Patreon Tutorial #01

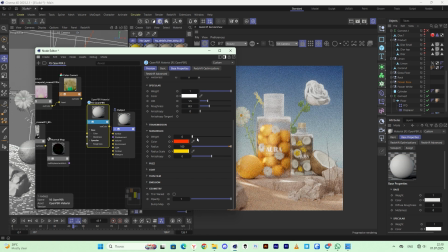For the yellow flower, add material to the subsurface and increase the radius to make it transparent. I didn't use textures because it's in the background and out of focus won't show up.
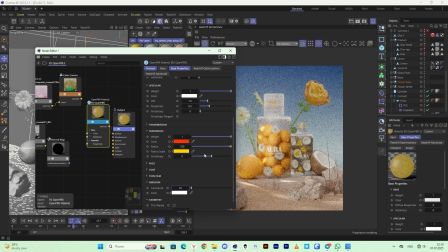And add some emissivity to make it brighter. Close it and look at the material parameters of the other flower.
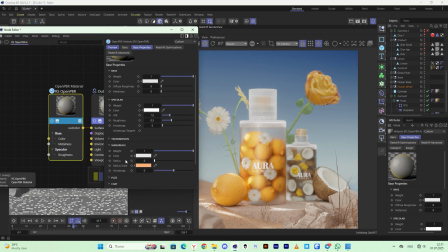Here I also added subsurface for transparency. Radius is the distance that light can penetrate into the material and scatter.
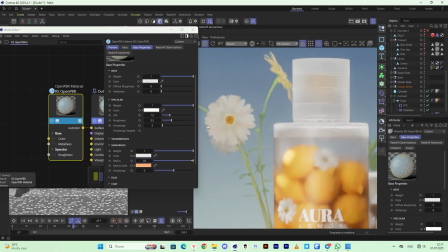The larger the value, the deeper and wider the light spreads inside the object.
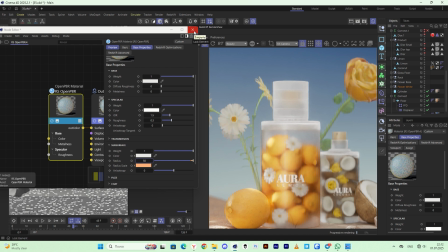The smaller the value, the closer to the surface the scattering occurs, and the object will appear harder. With this parameter, I added some yellow color to the outline of the light. As you can see, when you reduce the yellow, the color disappears.
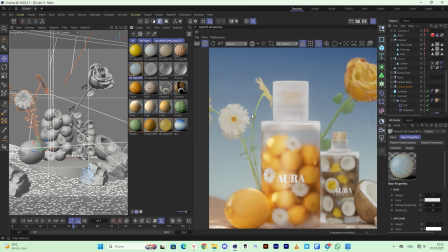Okay, let's close, and now let's look at the material of the lemon.
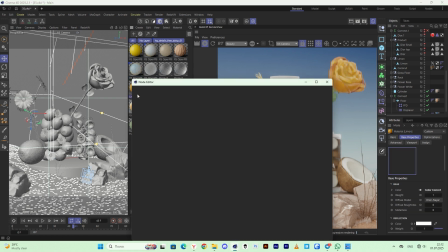This model with its textures were also downloaded from the Bridge, about which I earlier said.
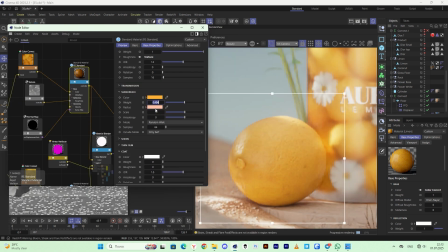Here I also added a little subsurface. This creates a soft, realistic effect.
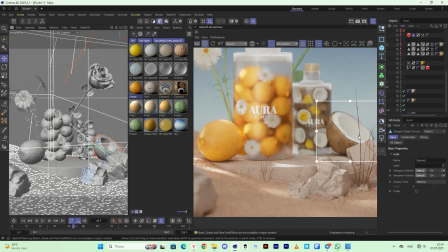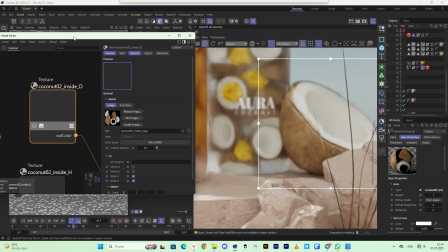Let's look at the coconut material. It's the default here.
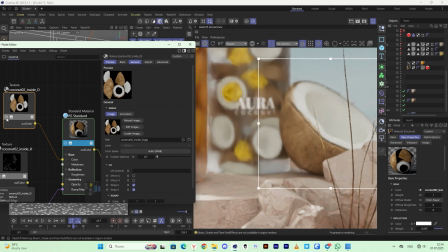I just reduce the reflection, and that's it.
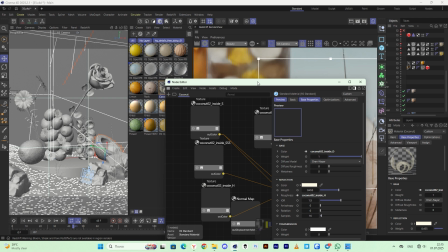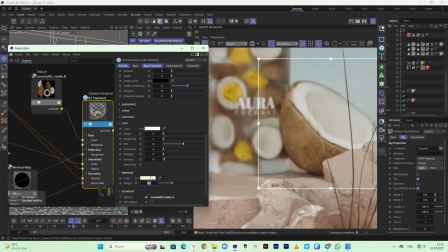In the inner coconut material, I just added brightness with emission.
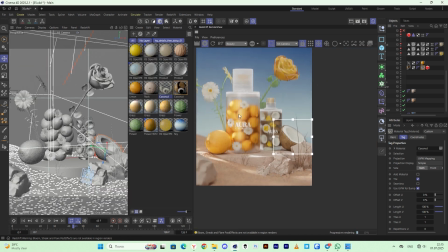With the materials sorted out, let's look at the Redshift post effects.
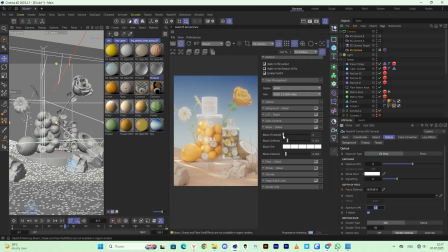I just added a little bloom for the glow.
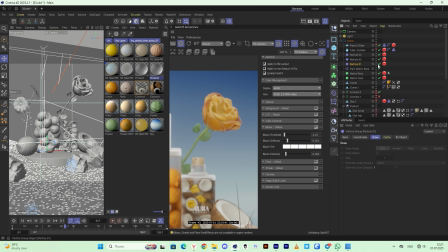Sorry, forgot about the particles.
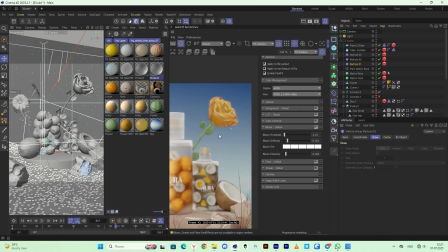These are the saw pieces.
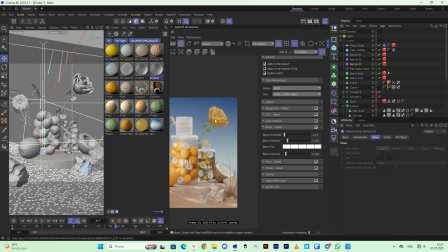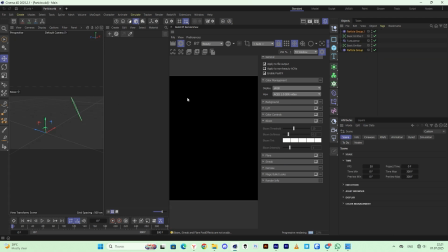Well, there's a basic emitter with a bit of a speed bump,
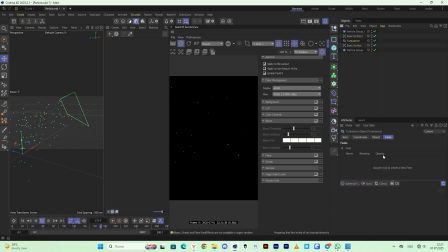and added turbulence with a large scale. And I cached them so I could manipulate the frame.
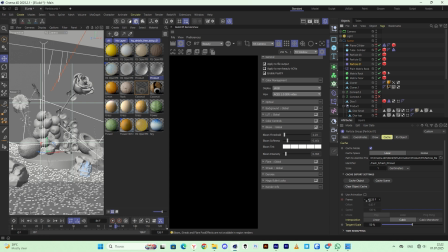The plus of caching is that you can animate this parameter to control the speed and frame from A to B.
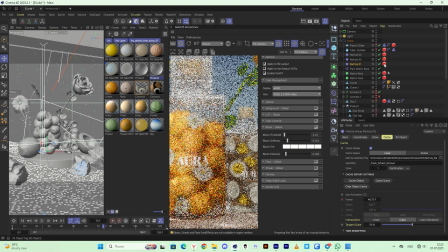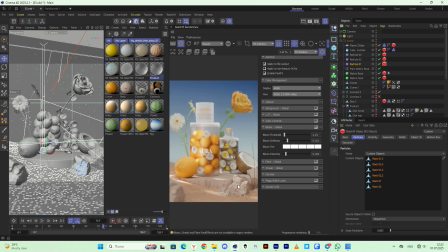I used a rock object with different sizes as a particle.
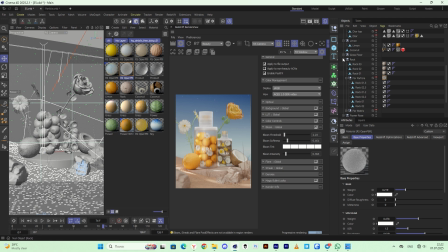Okay, now let's talk about the lighting. Sometimes I use a lot of lighting to get a good result. Let's start with dome light.
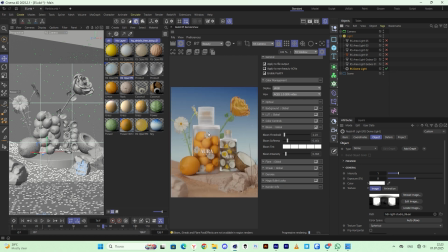Unlike point or directional sources, dome light shines from all sides, so it is well suited for studio and outdoor lighting. And here, of course, the HDR texture you use plays an important role.